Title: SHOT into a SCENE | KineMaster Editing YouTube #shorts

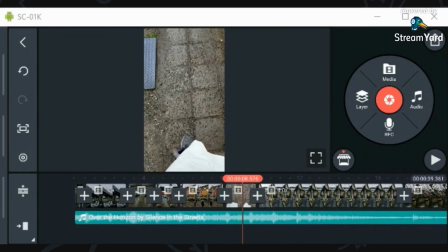(8:15)
Like sometimes if it doesn't feel right, guys, just work it till it feels right. And then I'm going to end again on that foot there.
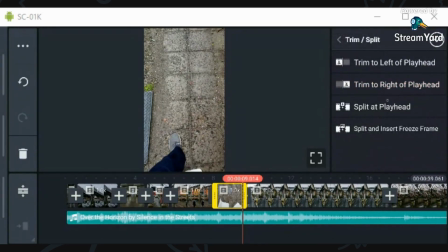(8:22)
Let's see how that feels. Like a full walk cycle. Trim to the right. Let's see how the walking feels.
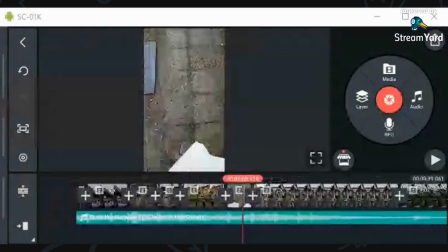(8:31)
Okay, that feels good, a little walking cycle. So let me kind of see what we got going here from the beginning.
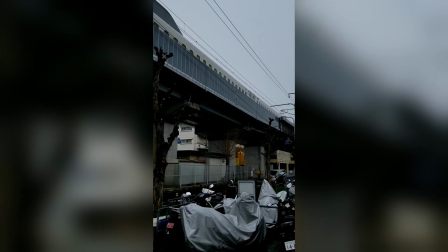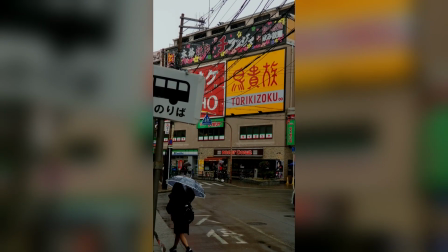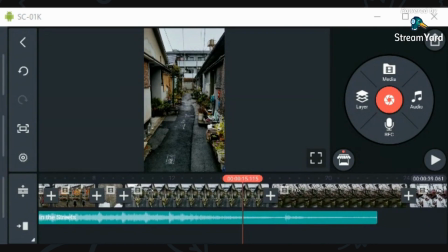(8:46)
Okay, he rides his bike. He comes in about, I like how the range streak comes in there too.
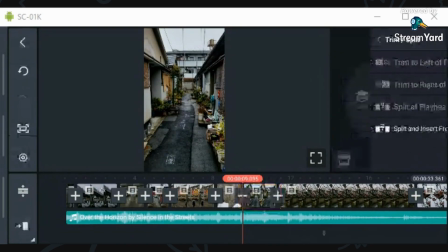(8:52)
Let's get that range streak. Trim to the left there. He comes in about there.
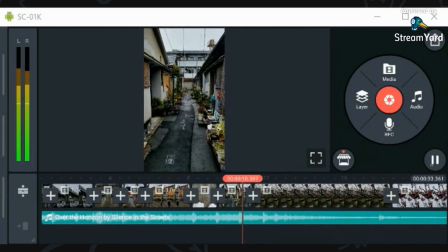(9:01)
Well, that kind of happened fast. And then the end, I didn't like the way it ended. Dun, dun, boom. Dun, dun. Let's see if we can find a beat in the song.
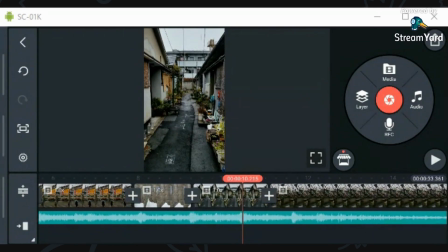(9:17)
I think, boom, maybe right here we can end this clip.
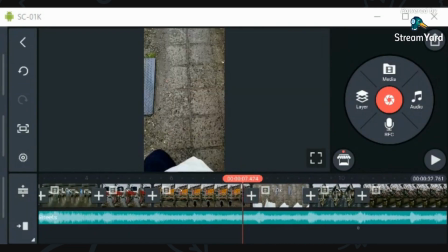(9:23)
Trim to the right. So let's see what we got here.
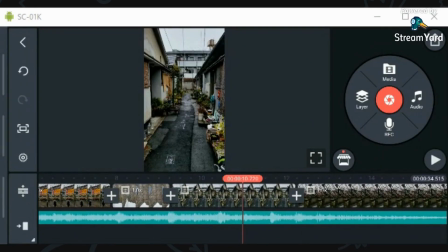(9:32)
Oh, that felt a lot better. I think I might want to extend this foot step one more to another foot cycle. To maybe there. Okay, that helps a lot.
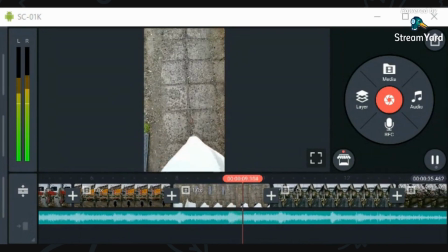(9:44)
That helps a lot to get on the musical trigger there. Watch. Dun, dun, boom.
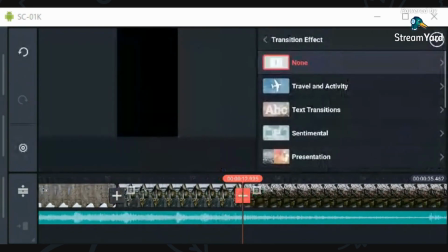(9:52)
Now, I will go ahead and now let's possibly see if I can throw in my
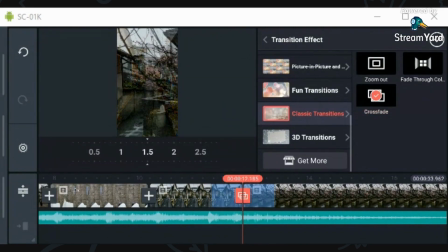(9:59)
my cross dissolve. I really want that cross dissolve to come in on this.
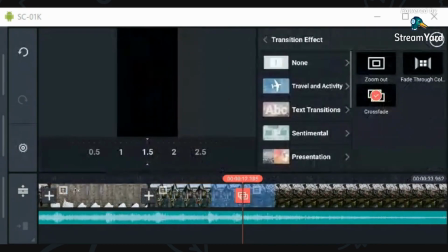(10:07)
No, it's just so long.
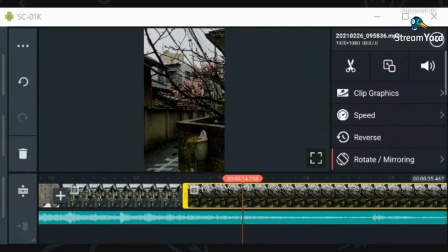(10:12)
Boom. And then we'll cut it again there because we've been looking at that plant. We don't need to look at it too long.
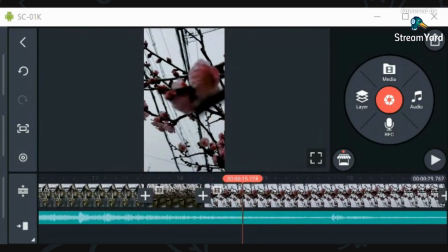(10:18)
And then we're gonna go from a wide shot. Now we're gonna go into a medium. And this, I do move forward a little bit on this, which is cool. So let's get that movement. And look, we got this flower here in all out of focus, and that's our subject there in the background right there.
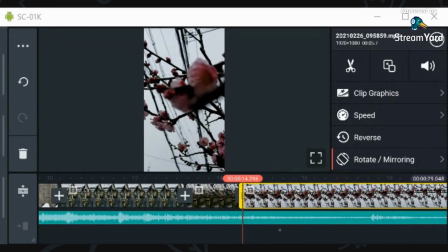(10:32)
So this shot might be really cool, really dynamic. All right, and let's see how much we can get out of this.
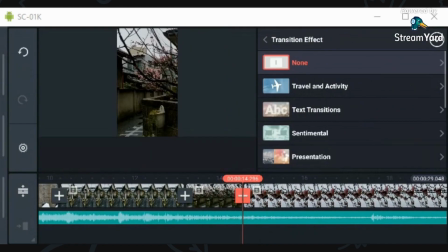(10:40)
Now I might be able to sneak in my transition here.
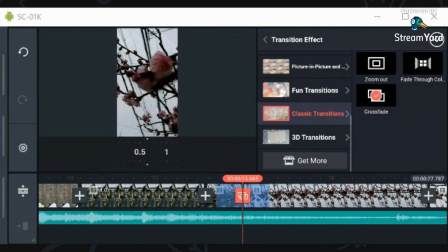(10:45)
Let's go to my cross dissolve. 1 second.
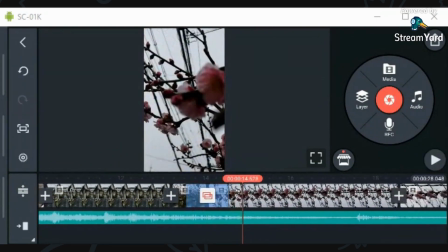(10:53)
And that was a little too fast. Oh, there it is. The music on that point right there too. You hear the music.
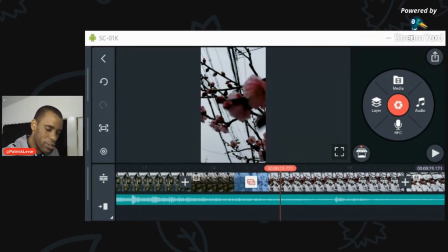(11:03)
The music goes wham, and then the cross dissolve kind of kicks in there. That lines up. We got an audio cue with it too. That we finally got in it.
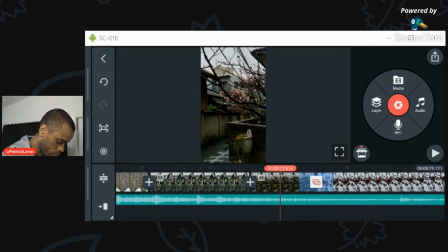(11:15)
And then the next one, I'm also going to lead into another cross dissolve into the close up right there.
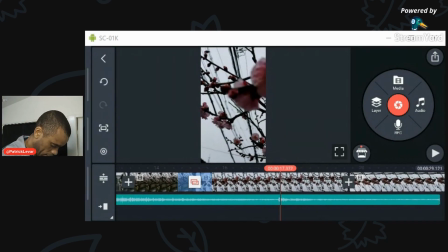(11:20)
Boom! On that hit, on that accent, we'll go ahead, trim this.
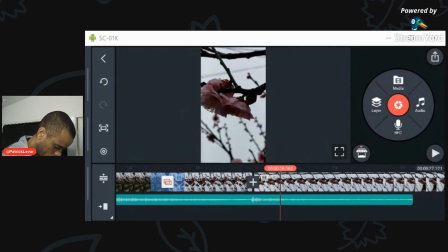(11:25)
There is a point in the shot that I do like the movement. There's some movement right here.
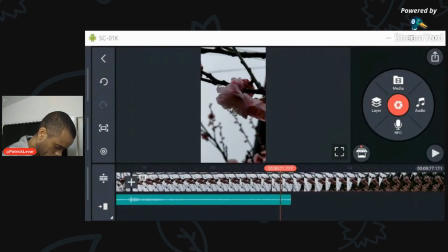(11:30)
I start to move. So like, let's kind of go from there. Let's go ahead and trim to the left.
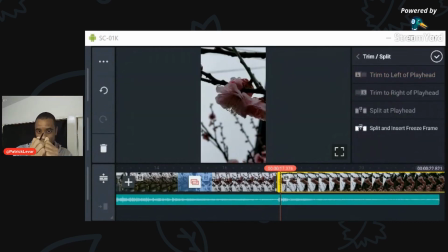(11:35)
Again, I was just holding the phone and just kind of just doing one of these here. I was handheld on all these shots here.
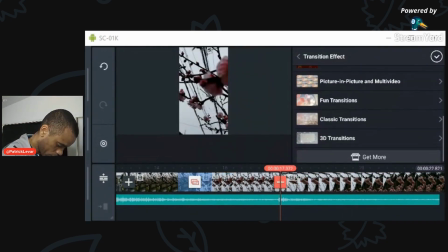(11:41)
And now let's also see if we can throw that transition in. Same one, just a crossfade.
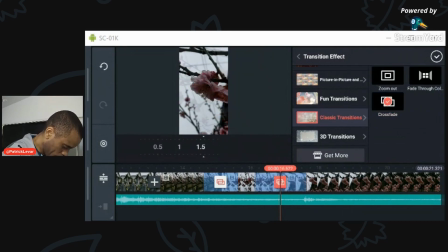(11:46)
And this time I want it to be a little bit longer. See if we can push to 1.5.
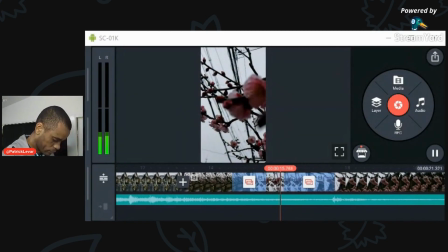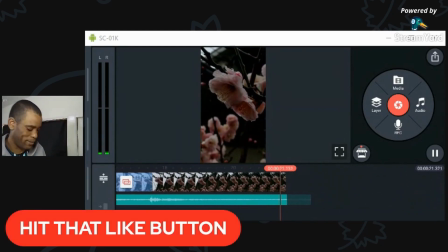(11:55)
Oh, guys, you got to hit that like button for that, please. That was epic. That is cinematic right there. That is the, I love the way that felt.
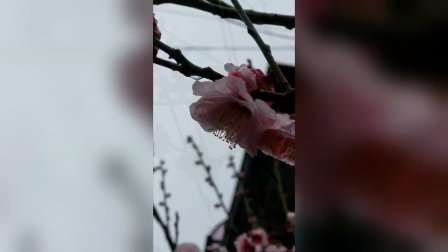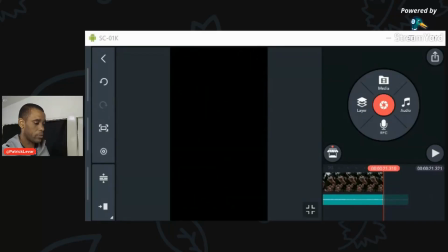(12:13)
Let's see what this looks like here.